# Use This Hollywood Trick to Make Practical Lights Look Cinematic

So how can we use the same approach, the same technique to help improve how we use practicals in our daily kind of work?
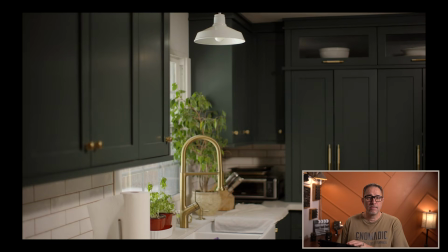And I wanted to first start with an example of when we have no control. So I shot a bunch of different scenarios in my kitchen yesterday, but let's start with if you don't have control over the window and over the practical.
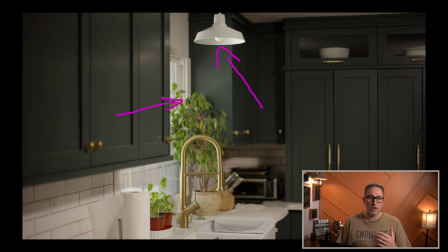So in this example, the light bulb that's up above the sink is just a regular light bulb.
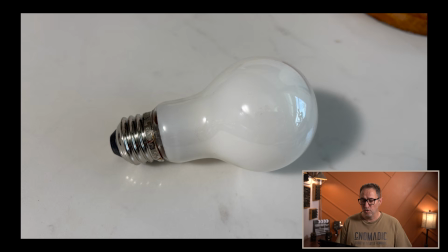I had no idea what was in there. And so it turned out that it's a 5,000 Kelvin light bulb.
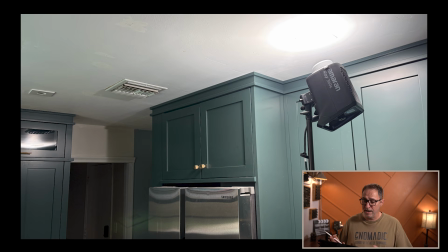So it's a very blue light bulb. I do have one light that I'm bouncing off the ceiling to just bring levels,
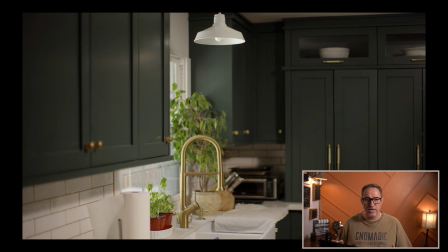which is what I would typically do in this kind of an environment, is to raise the levels to try to compensate a little bit for the window and try to expose the subject.
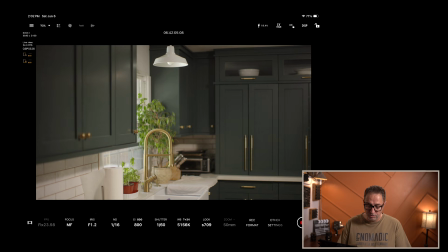If we look at the camera settings, we can see that I'm shooting wide open at f1.2. I'm shooting in native ISO of 800. My shutter is 1/60th of a second. And most importantly, I have an ND of 1/16th. If you guys have ever seen any of my videos on lighting,
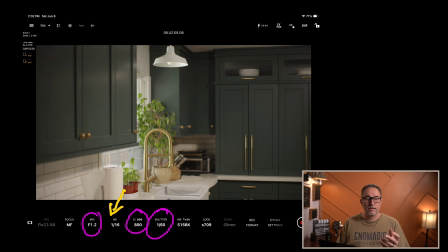I always put some ND in my on camera so that I can quickly adjust up or down depending on what's going on. If I'm changing location, or if, like in this case, there's a window that I don't control. If, for example, a cloud comes in, I can just remove some ND and raise the levels, and then the contrast will stay the same.
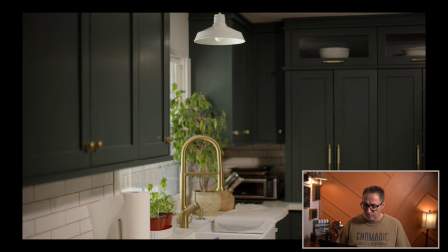So that's kind of the base of that particular setting.
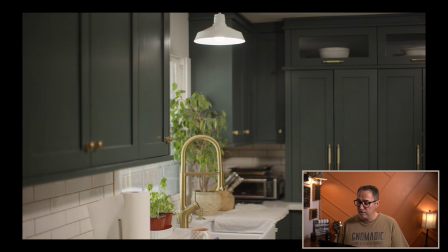Now, if I turn on the practical light, you can see that it has almost no effect whatsoever on the picture. It adds a little bit of levels maybe right underneath it, but it just doesn't have any effect. It's hard to even tell that it's on.
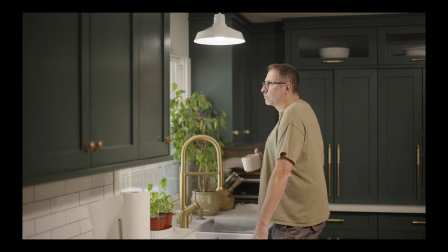And when we look at the shot itself, there's no intentionality into what we want this shot to look like. It looks just fairly bland, no really mood or texture provided by that practical.
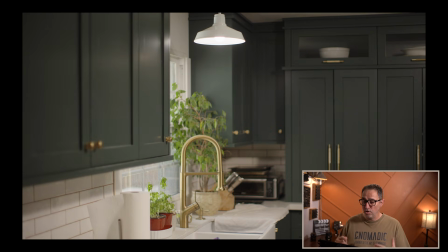So the first thing we can do in order to lower the levels is turn off that 360 light, the main light that I'm using to flood the room.
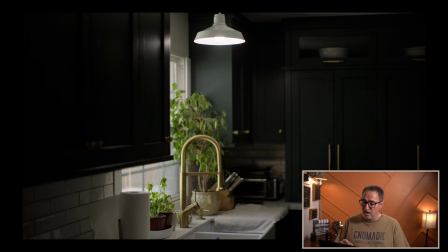So by turning that off, we now have a little bit more of a directional light, right? It's all coming from that window, a little bit from that practical, but it's creating something that at least has some texture, just because we have that gradient from, the window to all the infinity black on the edge of the frame.
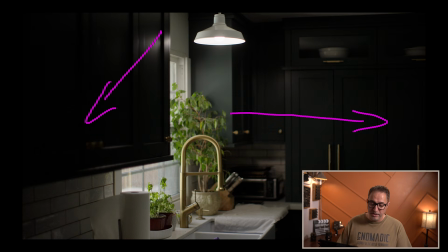Same here, right? We have a little bit of a gradient here, and it just creating that texture a little bit. And so when we look at the actual shot, it's better, right?
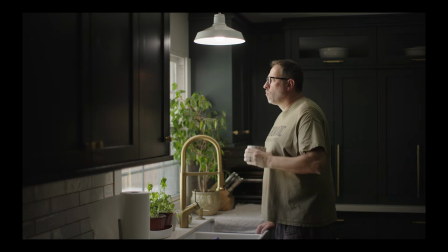Because now we have motivated lighting, like I'm lit where I'm supposed to, coming from the window, but I'm not selling that practical. That practical is still not really playing a factor in the overall look. Whether I turn that light on or off, we would have basically the same result.
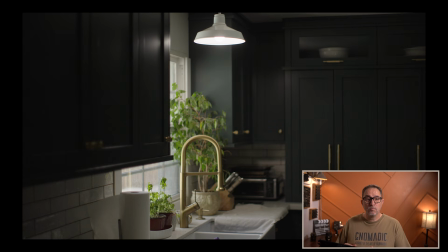So we can take it one step further.
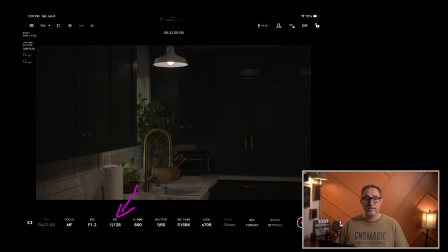If we go to the camera settings, you can see that I added a lot of ND filter just to lower the levels in the room. And now if you look at the practical itself, we can actually see the light bulb a lot more. It's not just drowned in the brightness of that practical.
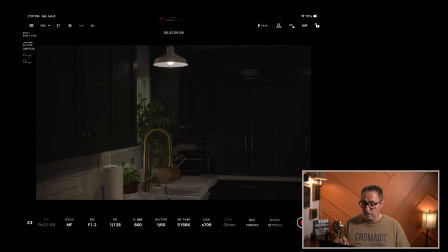And so it gives this illusion, this feel that it's actually illuminating this scene. One thing we can do here to help is to adjust our white balance in camera. You can see that right now our white balance is set to 5100 Kelvin,
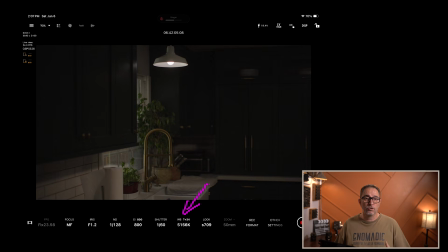which matches the color temperature of that particular light bulb. But if I adjust the white balance in my camera, then I can add a lot more warmth. And so you can dial that until you feel comfortable with the level of warmth in your picture.
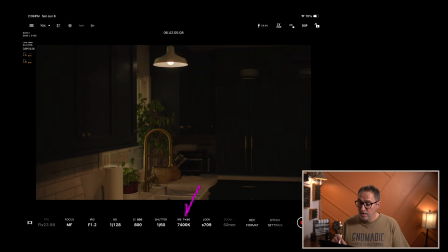So at 7400 Kelvin, then I end up with a shot that looks like this.
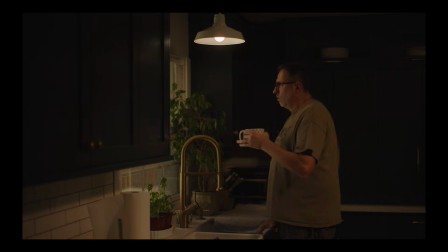And now I made my practical look a lot warmer.
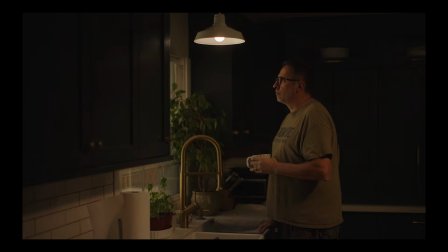The whole image is starting to feel a lot warmer, and we still have this directional lighting, and we sold the practical a little bit. The last thing we can do here is turn on our overall light to raise the levels if we want a little bit on the back, so that we're not completely crushing the blacks.
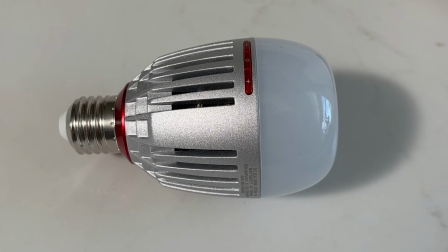Now ideally, you would have some level of control, and a simple aperture light bulb, for example, can be pretty helpful. It's not going to solve every problem, but I carry one with me. I only carry one. I only have room for one. And it comes pretty handy when I need to have better control over a practical. So in this example now, I'm going to replace the light bulb over the kitchen sink with the aperture light bulb, where I can control intensity and color temperature. The reality is I have to keep it at 100%. They're not very, very bright. And so most of the time when I use them, they're at 100% brightness. But the fact that I can control the color temperature makes a big difference. Now, I didn't change any of the camera settings.
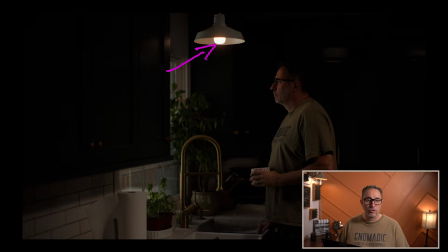They remain the same. All I'm going to do is replace the light bulb with the aperture light bulb and set it to a warmer tone. And we can see right away that it has those warmer feel already showing on the subject. In this example, I also have access to an ND net,
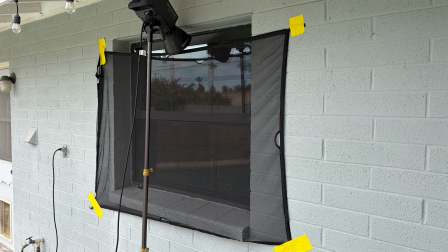and that's a mesh net that cuts the amount of light that I can just tape on the outside of the window, and it will reduce the intensity of that window. I tried a silk. I didn't like the silk simply because, I need to see through the window like we can see here. And by placing a silk, it just became all white and it just didn't look very natural.
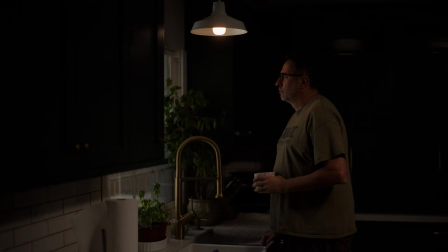But the ND net, it just lets you still see through the window. It just cuts the amount of light coming in, and that made a big difference.
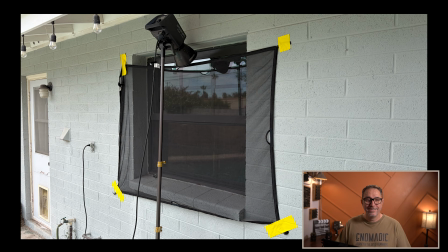I also move the light to the outside, turn the color temperature to 3200 Kelvin,
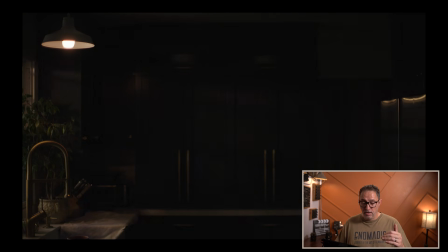raise the light so that it would give me a downward angle for that light so that it matches kind of the practical. We don't want the light to be shining directly straight towards the subject, or else it would create shadows that look very unnatural.
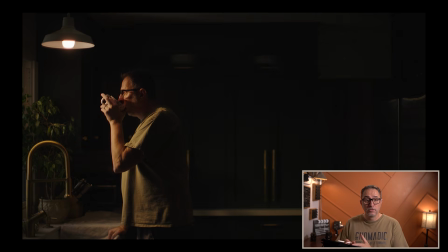But by doing that, then I'm able to control the levels and the color on my subject and give this illusion again of this practical being the one controlling the levels in the scene and controlling the light on my subject.
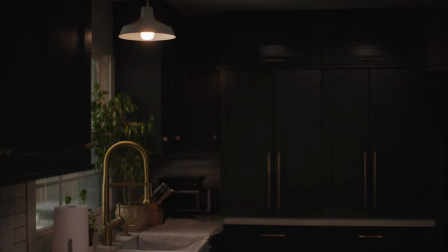So the last step was to add an extra light into the room so that I can raise the levels overall
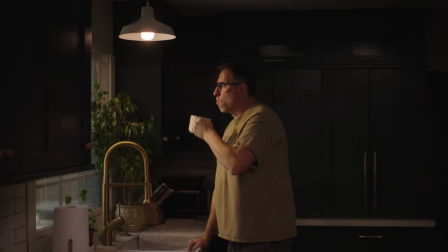into an area like where I'm comfortable, like what I want the picture to look like. Using practicals can do more than add visual interest. They can establish mood, guide the viewer's eyes, and provide the foundation for every lighting decision that follows.
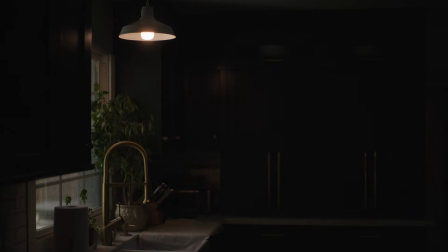By lowering the overall levels, you can gain control over the practicals.
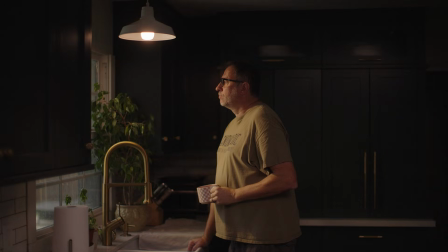And once you control the practicals, you gain control over the mood, the depth, and ultimately the story your image is telling. If you found this video useful, make sure to like and subscribe to the channel for more cinematography tips and technique. And if you'd like to take greater control over your camera and create better images, check out my online course, Essential Camera Settings. Thanks for watching and happy filming.